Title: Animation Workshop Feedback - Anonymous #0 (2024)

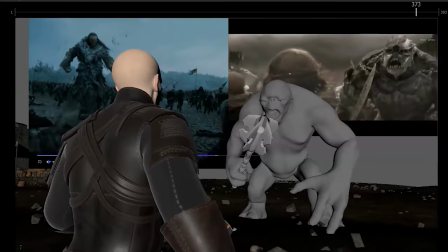(19:13)
and then you can i would have him like step into frame too to get ready whoops that's me moving my frame here step in the frame as i move my frame
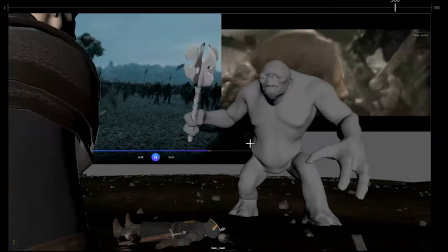(19:21)
i wouldn't cover this this guy might not be the the smartest so it could be right on this that arm just comes
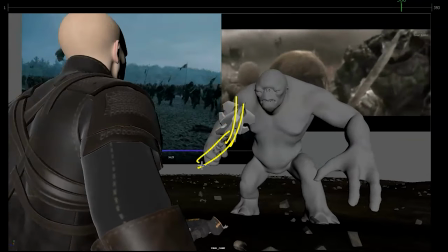(19:30)
down so when he's like this that arm would be down here you know the weapon could be off screen it could be slightly on screen but lower there's weight you know you want to make this look heavy and and he's just
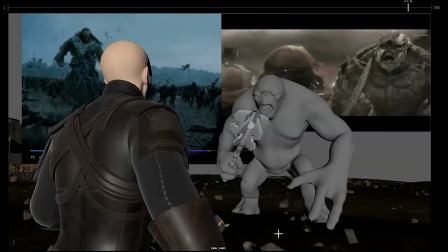(19:43)
and maybe it could be something where he stomps the ground or he kind of puts those fingers and pulls them back
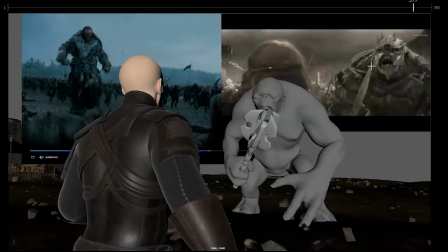(19:49)
like you know maybe can make him more animalistic to veer away from the reference Because if you look at that reference,
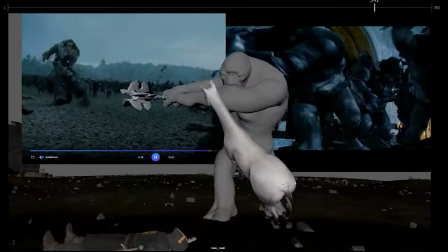(19:55)
it's a soldier just kind of does. But what if this is more animal driven of.
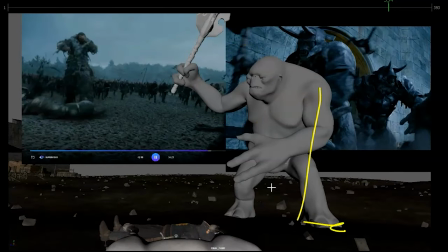(20:01)
What is it here? You mean like goes almost on his. Like puts one hand down. You imagine like you dig your hands and fingers in and pulls this back.
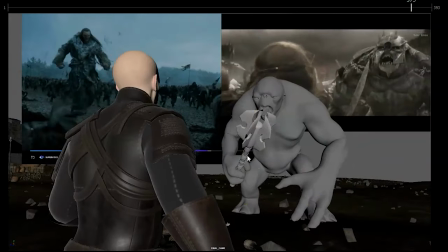(20:09)
And it's just. It's not just the biped with the weapon. This is some weird animal creature.
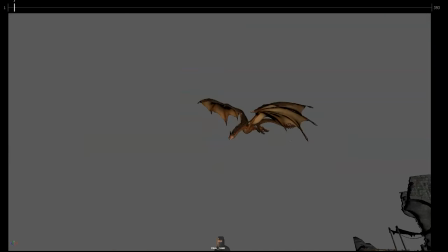(20:15)
Anyway. And that's that. Lots of thoughts. Lots of destructive thoughts.
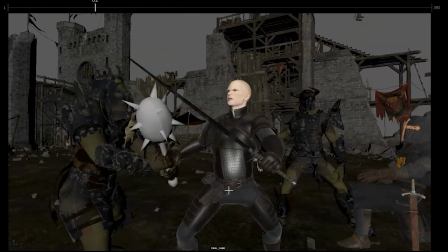(20:21)
Feel free to disregard whatever you want. But these are my thoughts. My main thing is, you were concerned about adding more overlap follow-through.
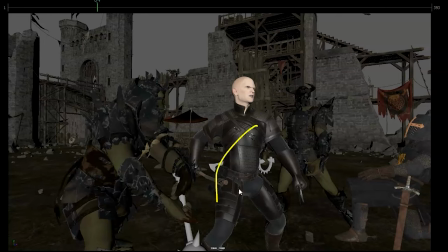(20:29)
I would, even if it's just maybe it's not overlap follow-through as much as you think that would destroy the shot. Just adding a bit more. But I would push the poses to get away from the rigid aspect of it.
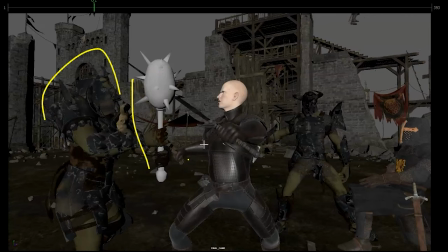(20:40)
And then think of just visibility and silhouette and how we can separate foreground,
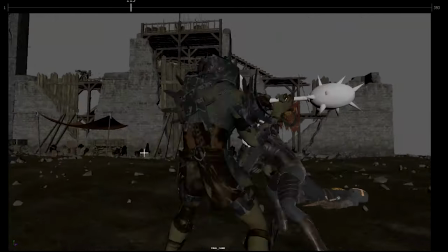(20:47)
micro, background for some cool stuff. All right.
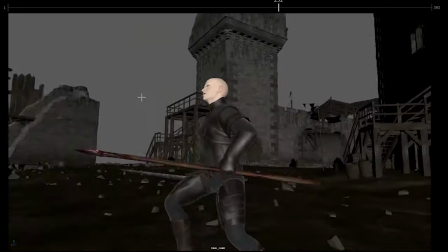(20:52)
Yeah, that's kind of that. It's going to be super cool. It's a really cool sequence. Thank you. All right. There's an email. You can sign up. You can start whenever you want. You can submit whenever you want. You get 16 submissions. Either way, a like and subscribe would be awesome. All right. Thank you.